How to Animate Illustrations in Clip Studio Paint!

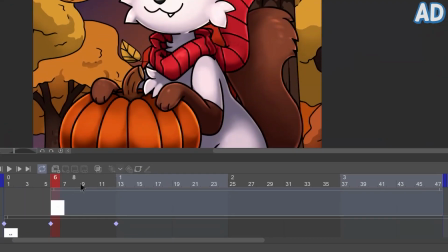Now I just need to drag the corners of the layer in the timeline so it'll only appear for the specific amount of frames where the eyes are closed.
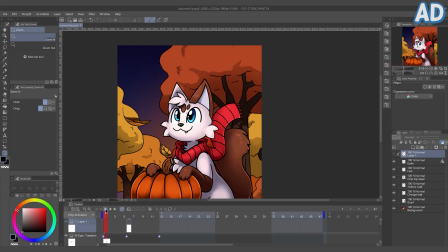And there we have a blinking animation.
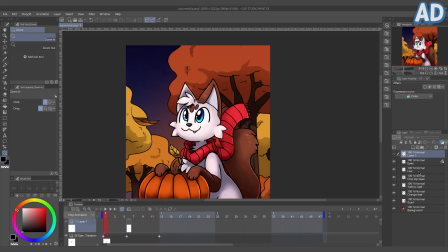As another example of animating with keyframes, I'll do the same thing with the hair layer, but this time with rotation. So, once again, enable keyframes, go to the object tool, find your anchor point and put it where you want the center of rotation to be,
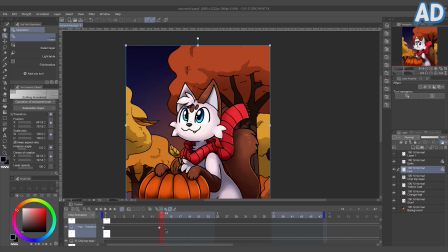create a keyframe at the beginning and end, and with the second one selected, adjust the rotation angle however you like.
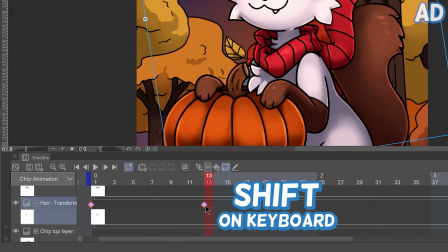You can also select multiple keyframes by holding Shift as you click on them. Then, when you hold Alt, you can duplicate all of these.
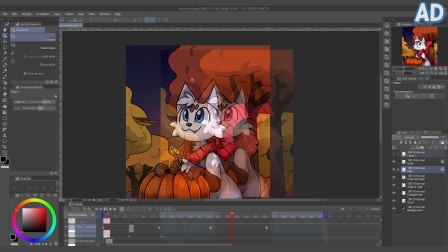Another example I want to show you is, I'm going to add a little glow to these stars.
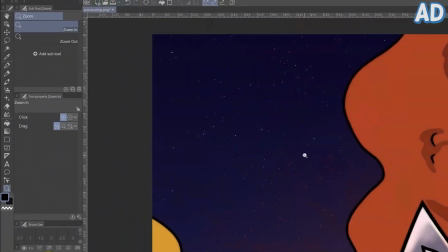So I'll make another new layer, name it Glow, and I'm going to zoom in and pick a random star to draw over with a white airbrush tool.
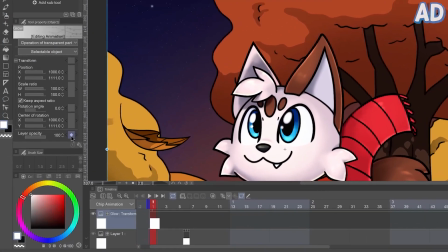Now I'll do the same steps as with the eyes and the hair layers. This time, I'm only going to add frames for opacity.
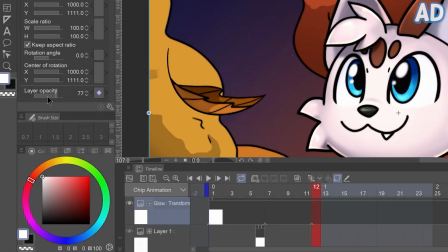I want it to start from 0, then go to 100, and then back to 0. And if we want more stars to glow, we can just duplicate the whole layer.
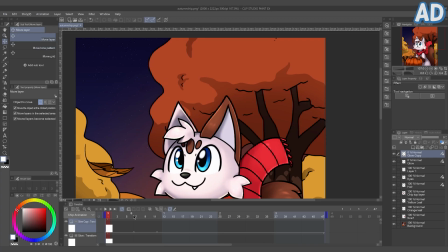It's gonna copy over these keyframes too, so now you can just drag the effect over to a different star, and repeat this however many times you like.
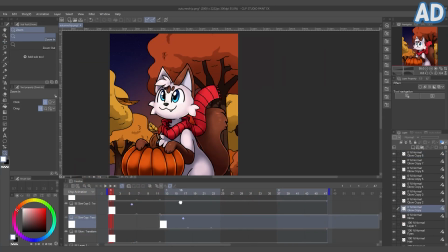I also adjusted these layers on the timeline by dragging the bar along the top of the layer to move them to different points on the timeline so that they're not all playing at the same time. Now, for the scarf, I'm going to use a different technique.
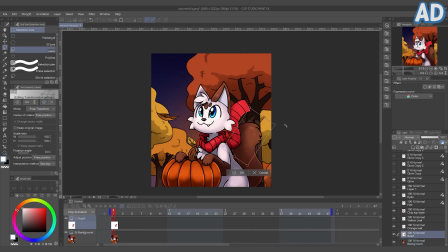We could use rotation, but it might look a little stiff since the scarf is so long.
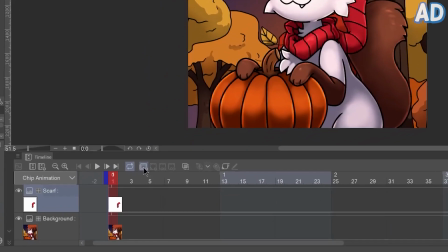Unfortunately, we can't use keyframes for this one, so first create an animation folder and drag the layer you want to animate into it.
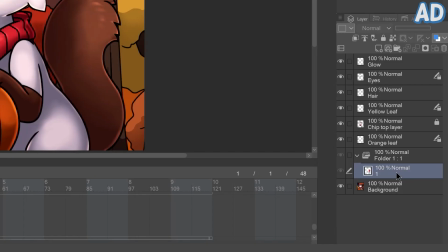It might be helpful to rename it to 1, because any layers we create within this folder get automatically named to help you keep track of the order.
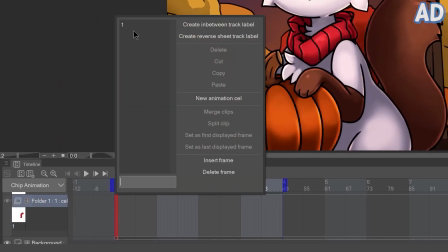Right-click on the timeline and select the name of the layer from the window that popped up. So
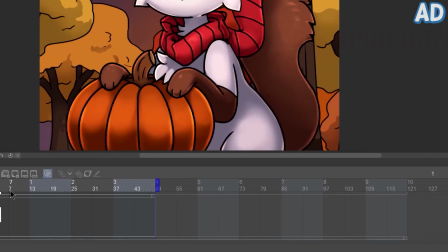I'm going to duplicate one and right click and add it to the timeline like before.
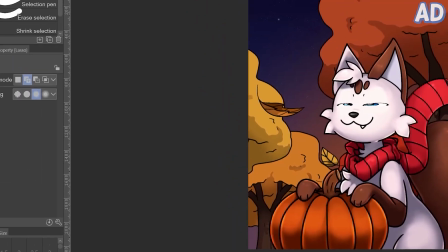Now make sure the second layer is selected and go to Edit, Transform, Mesh Transformation.
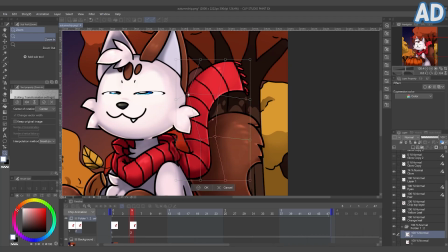As you can see, you can move any of these square points to adjust certain parts of the image.
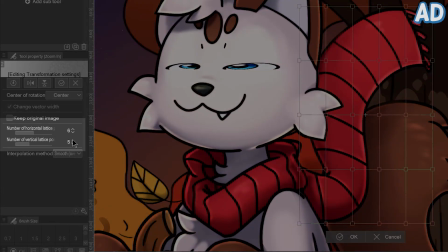You can also make this mesh more or less detailed by changing the number of horizontal or vertical lattice points from the tool property window.
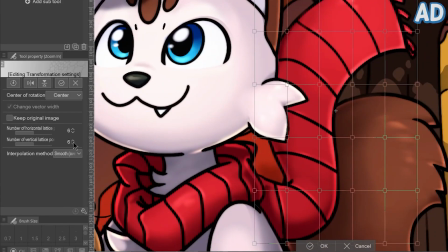I think 6 actually works pretty well for what I'm doing, so I'm going to move it slightly,
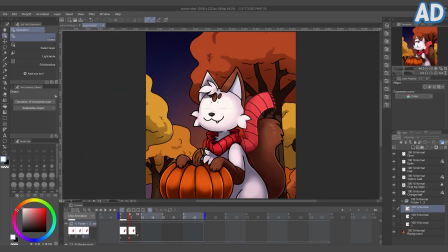and then duplicate that layer and repeat the previous steps, and continue to do this however many times you like,
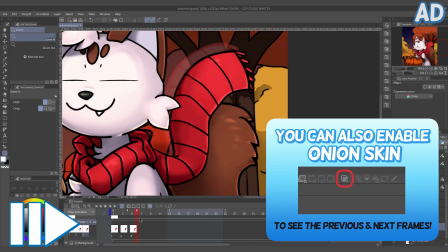really. I'm going to make the scarf fly out a bit, and then come back up to its original position.
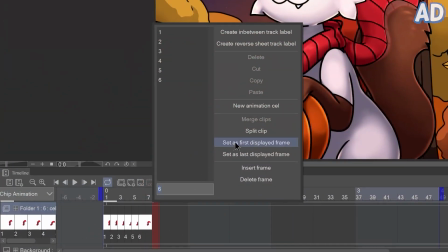If you want to repeat or change frames, don't forget you can right click anywhere on the timeline and just select the name of it.
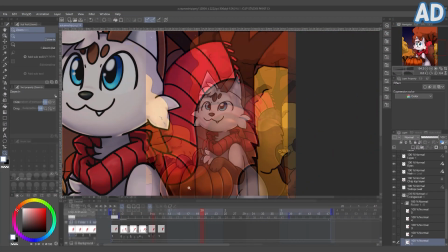An easy way to make this repeat is, when you're done, right click and split the clip,
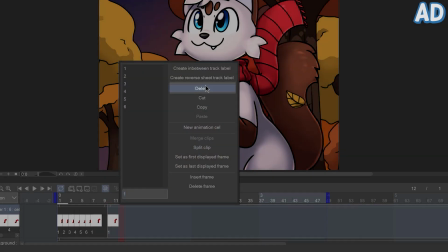delete the second half, and then right click, copy and paste the first part.
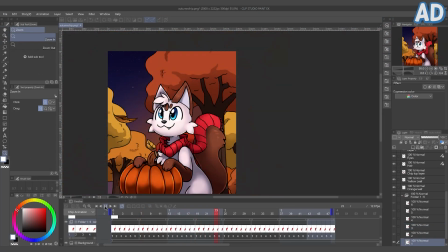So of course this method is a bit more time consuming, but I think it looks really nice to bring some life to things like hair and clothing that you want to look a bit less rigid.
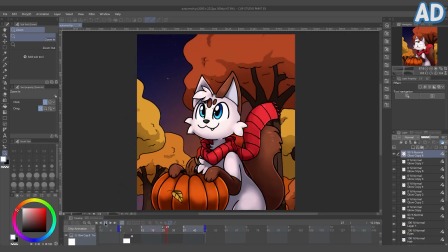When you're happy with your animation, you probably want to export it so you can upload it somewhere.
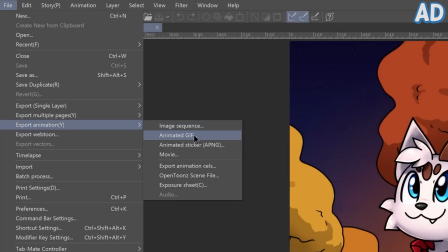Go to File, Export Animation. There are a bunch of options here. Which one you choose depends on what you created the animation for. For a website or social media, you probably want to pick either an animated GIF or animated APNG. Basically, the main difference is that a GIF can't store as much color information as an animated PNG,
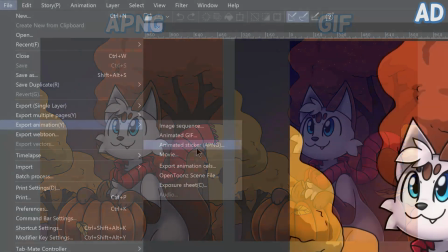so an APNG will likely be higher quality in comparison. However, not every site supports APNGs, so that's something to keep in mind.
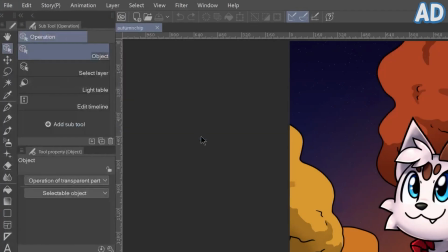If you're unsure, I'd recommend just exporting as a GIF. When you select an option, you get to choose a name and where you want your file to be saved.
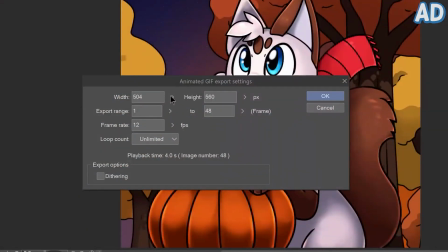In either case, the export settings are quite simple.
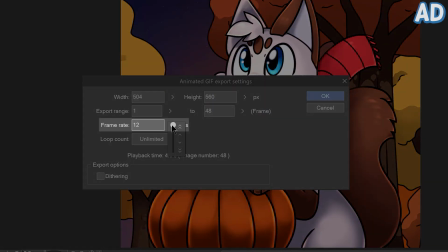You can choose the final size you want it to export as, you can increase or decrease the frame rate, choose however many times you want it to loop before stopping.
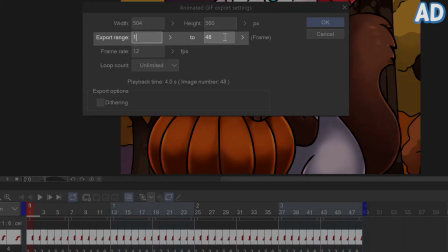I'm putting mine to unlimited so it never stops. The export range should be set to the same area you have within the blue handles on the timeline.
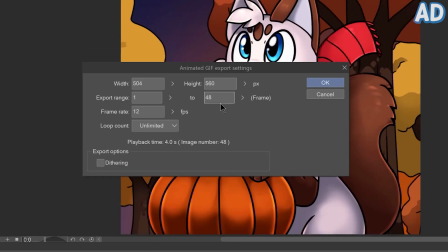You can also decrease it to export only part of your animation, for example. Whether or not you want dithering to be checked depends on the artwork itself.
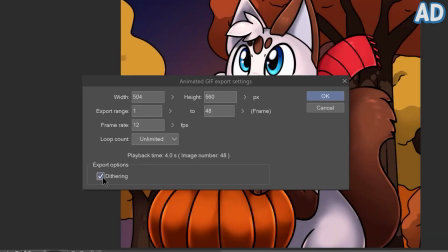As I said earlier, GIFs only have a limited amount of colors, so if you have gradients within your image,
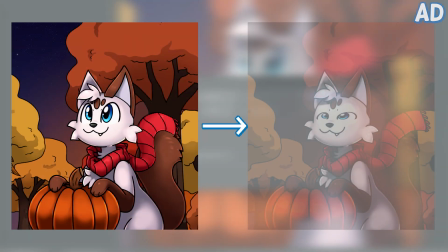for example, it will make a compromise and export only some of the colors within that gradient.